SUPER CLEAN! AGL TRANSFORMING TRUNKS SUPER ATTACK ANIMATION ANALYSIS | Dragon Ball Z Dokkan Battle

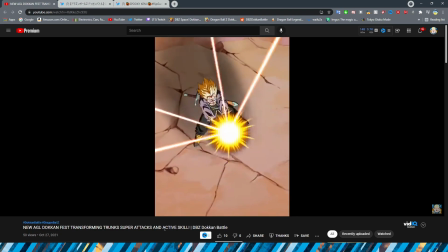10:58 and then of course we have it firing off which also looks very nice and the key blast
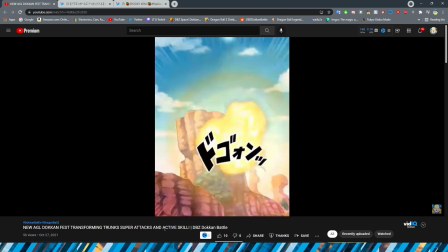11:03 actually looks like it has some impact with the impact lines coming off of it right the explosion
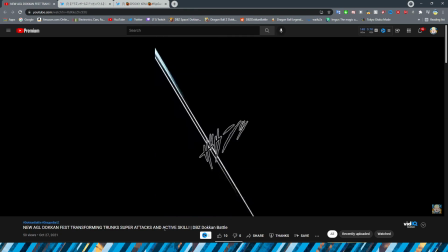11:08 and then chunks flying forward the hair also moving too slash
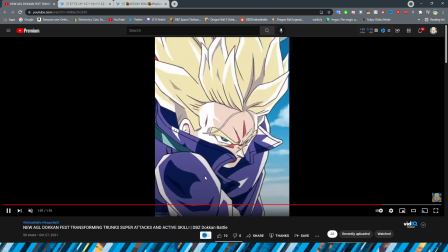11:14 very very nice that expression oh so good
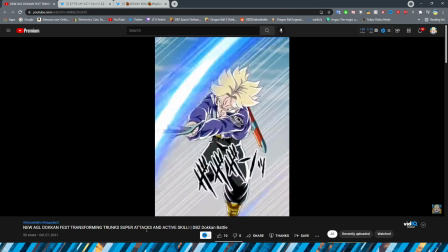11:19 um obviously the jacket moving is very impressive too and then of course we have all of these slashes here um do they repeat
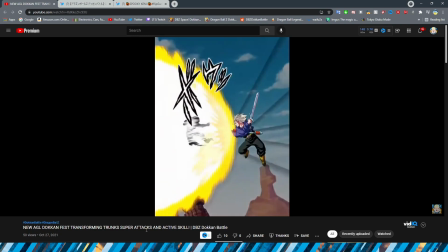11:28 a couple it kind of looks like they do and then of course when he takes them out even though it is a little bit smaller obviously um the sprites or
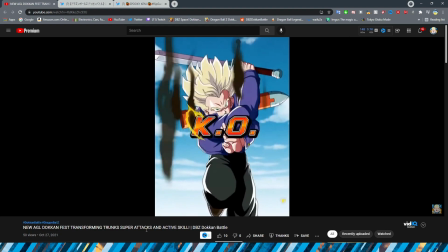11:37 technically just the assets in this case are super high quality and a very very nice ko screen if i do say so myself i love the
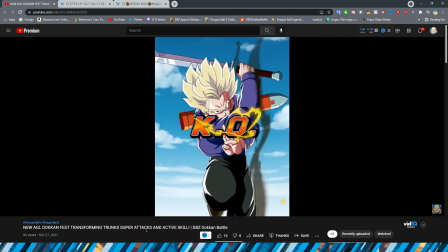11:46 added touch of the smoke obviously freezes remain sort of burning up um
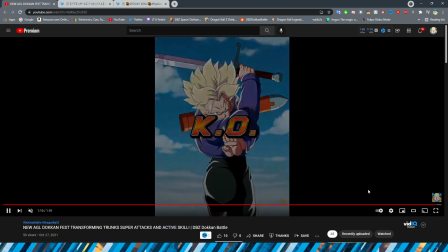11:50 you know with the key blast very very good stuff there i want to watch
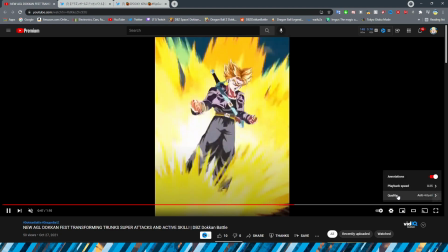11:55 it one more time in regular speed um it is very very clean i
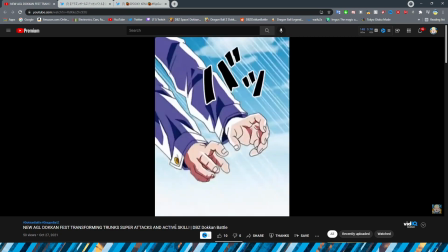12:00 think that they did this specific scene super super well um if i do say so myself
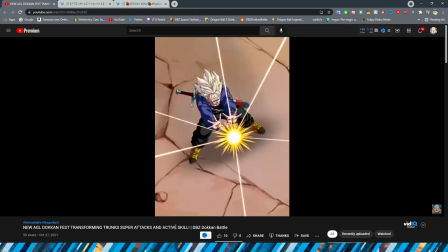12:05 it's extremely clean um this looks really good in motion
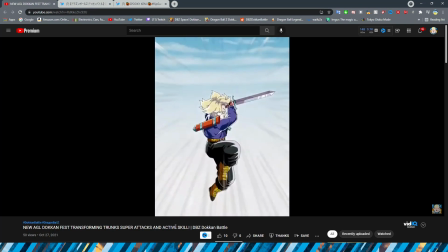12:11 i think literally the only thing that I don't like from this maybe um
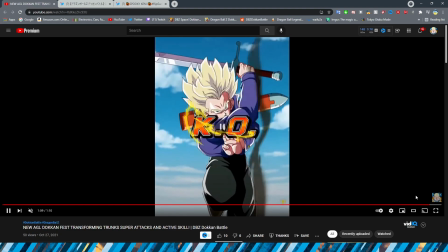12:17 is when the ki blast is flying forward right before the explosion um I understand that it's kind of just because of like the way
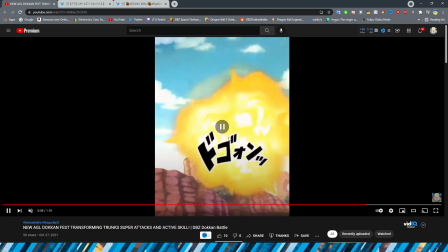12:25 that the dokkan sprites work I guess literally like that looks pretty good but then that right I feel like could use a little bit more I don't know like
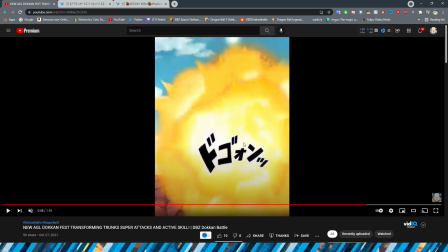12:33 movement to just make it feel a little bit more um I don't want to say realistic because obviously it's an anime but you know what I mean accurate overall Although,
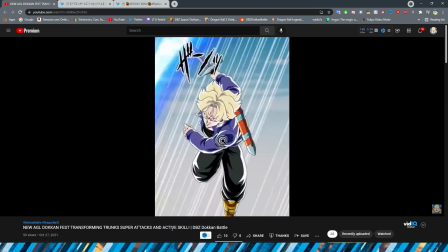12:41 I do quite like these animations. You can definitely tell that this is a modern day Dokkan SA.
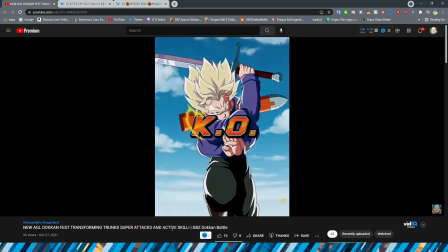12:49 I am definitely a fan of this guy. I will probably be throwing one multi.
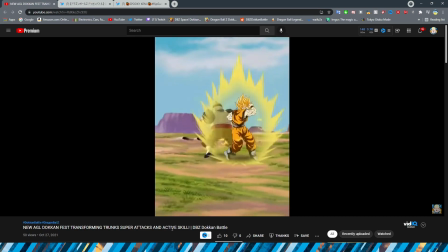12:53 Just because obviously since Heroes is around the corner. Your boy is trying to save up for that. But if I can get him in one, that would be fantastic.
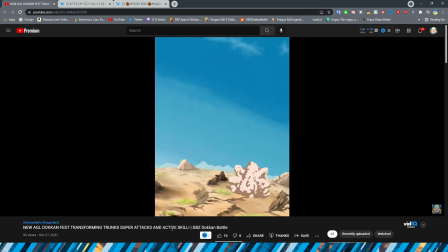13:00 But as always, let me know what you guys think of his animations in the comment section below.
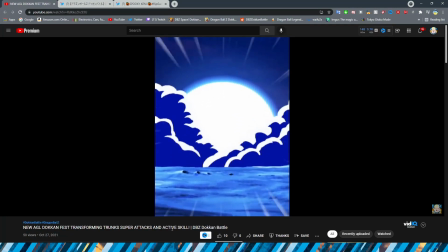13:06 I am most certainly a fan. and other than that, I will see you guys in the next one as well actually,
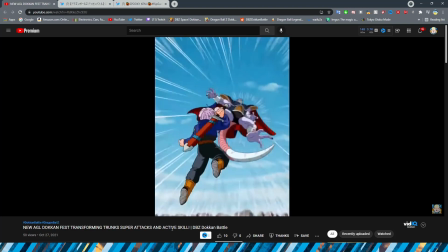13:14 let me know if you're going to be summoning for this guy now that you've seen his animations a couple times,
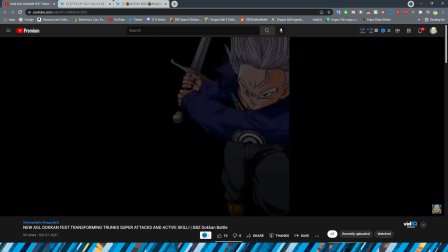13:19 I'll catch you guys in the next one, Dokkan Assets out, peace